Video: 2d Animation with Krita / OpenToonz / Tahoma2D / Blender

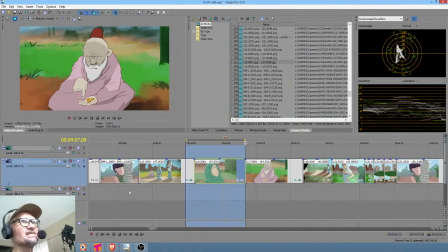We already know Tianara is bummed out. Do we need to show something in her eyes and her expression to really spell it out yet again? I would maintain almost certainly not. It's almost certainly going to be like one thing too many, where we're getting all melodramatic and it's like, oh, poor Tianara.
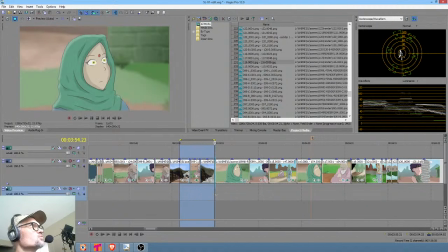Well, this is not oh, poor Tianara. What's unfolding is we're finding out about who her mother really is in a very concise way.
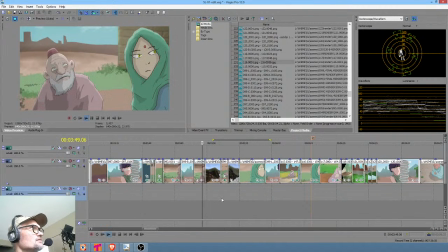Yeah, it's her mother she's talking to. Okay, so the mother.
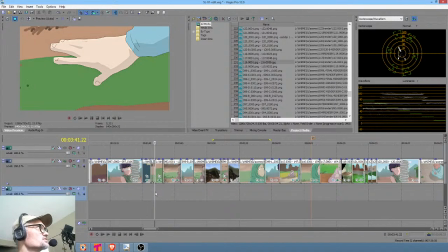So let's backtrack and you guys can see what's going on here. So you get a sense of the flow of the edit.
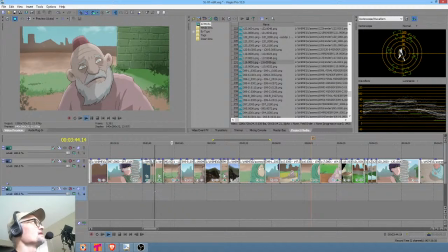Okay, she drops the money, and he's, you know, bless you, child, and then they hear a voice.
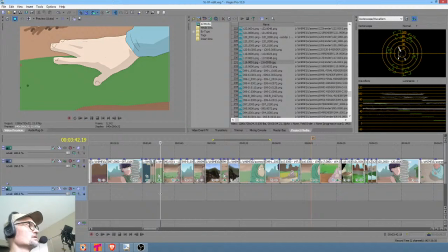Okay, so I'll stop and pause here to kind of clarify this if I need to. So what happens is Carliana says, Tianara, you know, just like the wicked stepmother in Cinderella. She calls her name. And that's why it cuts to Mel, and he's startled.
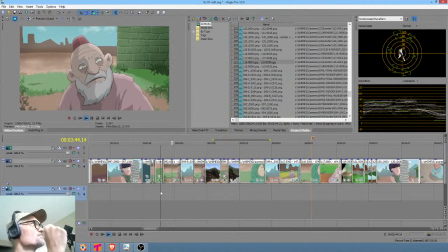Okay, so that's what's actually going on story-wise. He blesses her for giving him money.
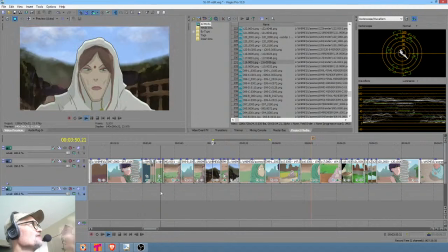They hear a voice, and then that startles Tianara. And then we see the mother for the first time, and she grabs a hold of her.
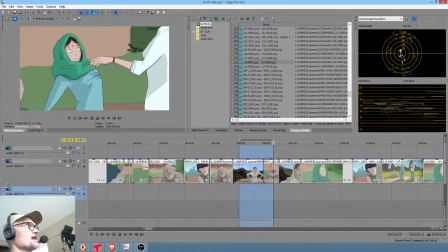And by the way, this little segment here is way cut down from what it used to be. This whole thing goes way faster.
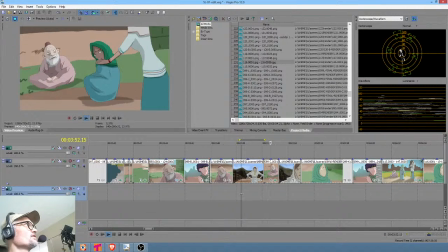The whole point is she very briskly gets over there, grabs her, and jerks her up.
What are you doing?
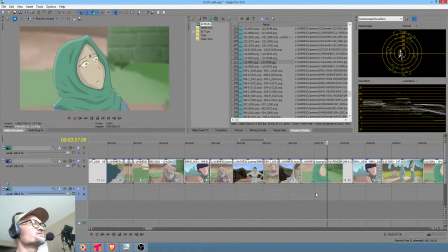He has nothing.
So now this is really interesting to me. Her answer is he has nothing. So she kind of sort of knows where this is going, right? She knows her mother. She knows that her mother is a wealthy merchant. She's all about appearances.
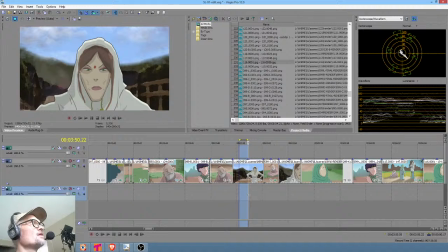In the original script, in fact, we really belabored the mother where she's actually looking around to see if anyone notices, because she's actually embarrassed by the fact that her daughter gave money to the poor guy.
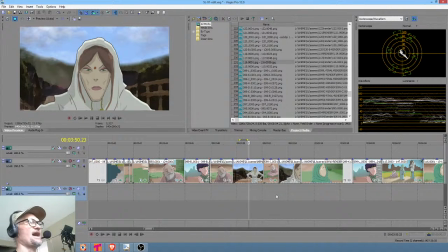All right? That's who this woman is. Well, Tianara knows that. So she kind of hoped against hope that this wasn't going to go south.
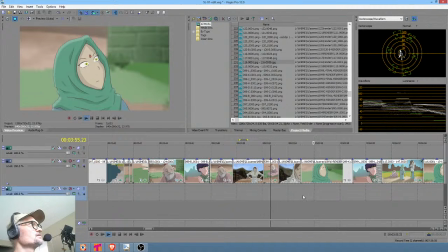But it's not entirely surprising that it did. Okay? So she says, he has nothing.
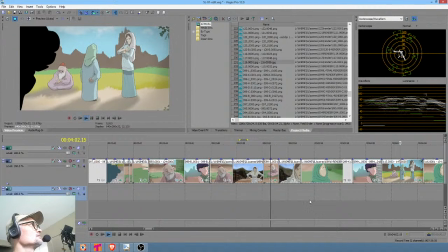Mel's like, huh? That's not cool. We do not talk to such people, she says, or something to that.
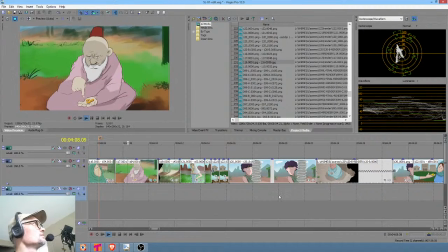But surely it can't hurt to...
Okay. Boom.
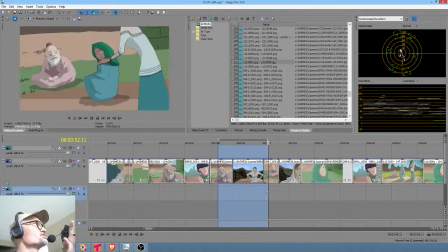Now, setting aside the fact that probably this shot needs to be redone as well.
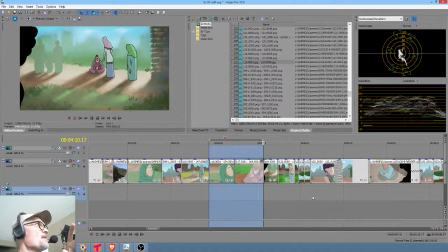Okay, so there's some animation here with the man. Like right here, this shot needs some work.
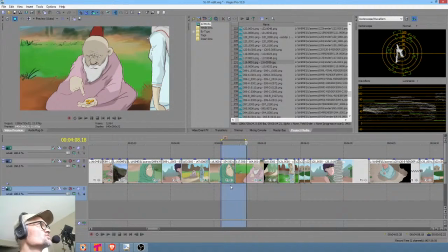But from a storytelling standpoint, I'm making the case here for you guys to understand we could spend a lot of time really,
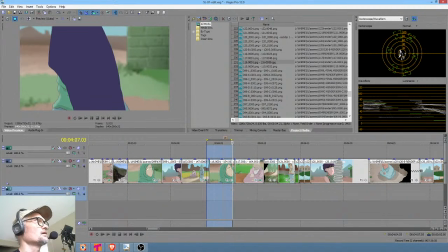really milking all the emotion out of Tianara here. My argument is we already did. It's already happened. We don't want to tell the audience the same thing 3, 4, 5 times. Okay? So, and the reason I'm speaking fairly strongly about it is you got to realize I've been around this block.
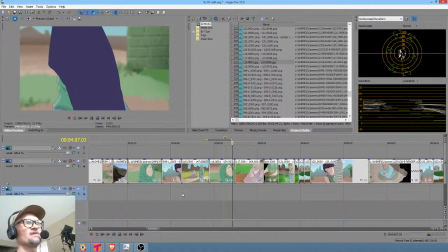I've been down this road from the standpoint of editing films for 10 years. I've been in this situation 100 times. And invariably it turns out that cutting everything tighter and keeping things moving turns out to be the right choice.
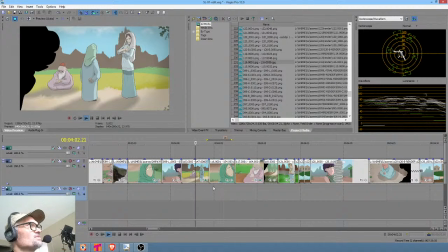So the point here is that pretty much everything that happens after the mother crosses the screen is probably not really important.
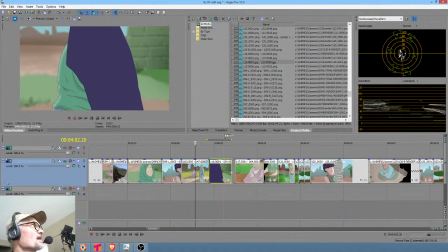I would even argue that it probably should be cut here. It should probably be cut right there. We don't really need to see Tianara.
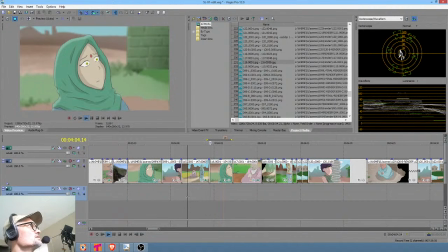Let's just see how that flows.
But surely it can't hurt to...
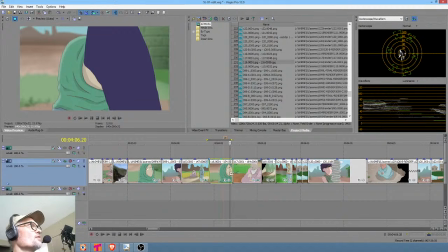And I would say my judgment would be it could go either way. We could go longer or not.
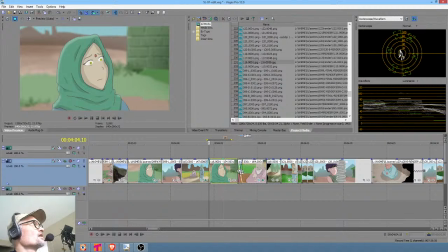It's not a big deal either way. But stretching this out to where she kind of puts her head down, to me, I think the only way that works for me is if that's okay.
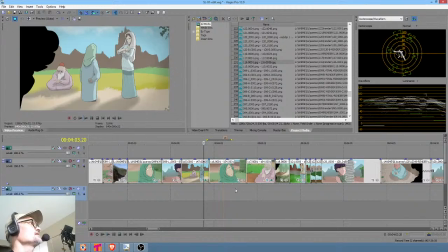That's okay.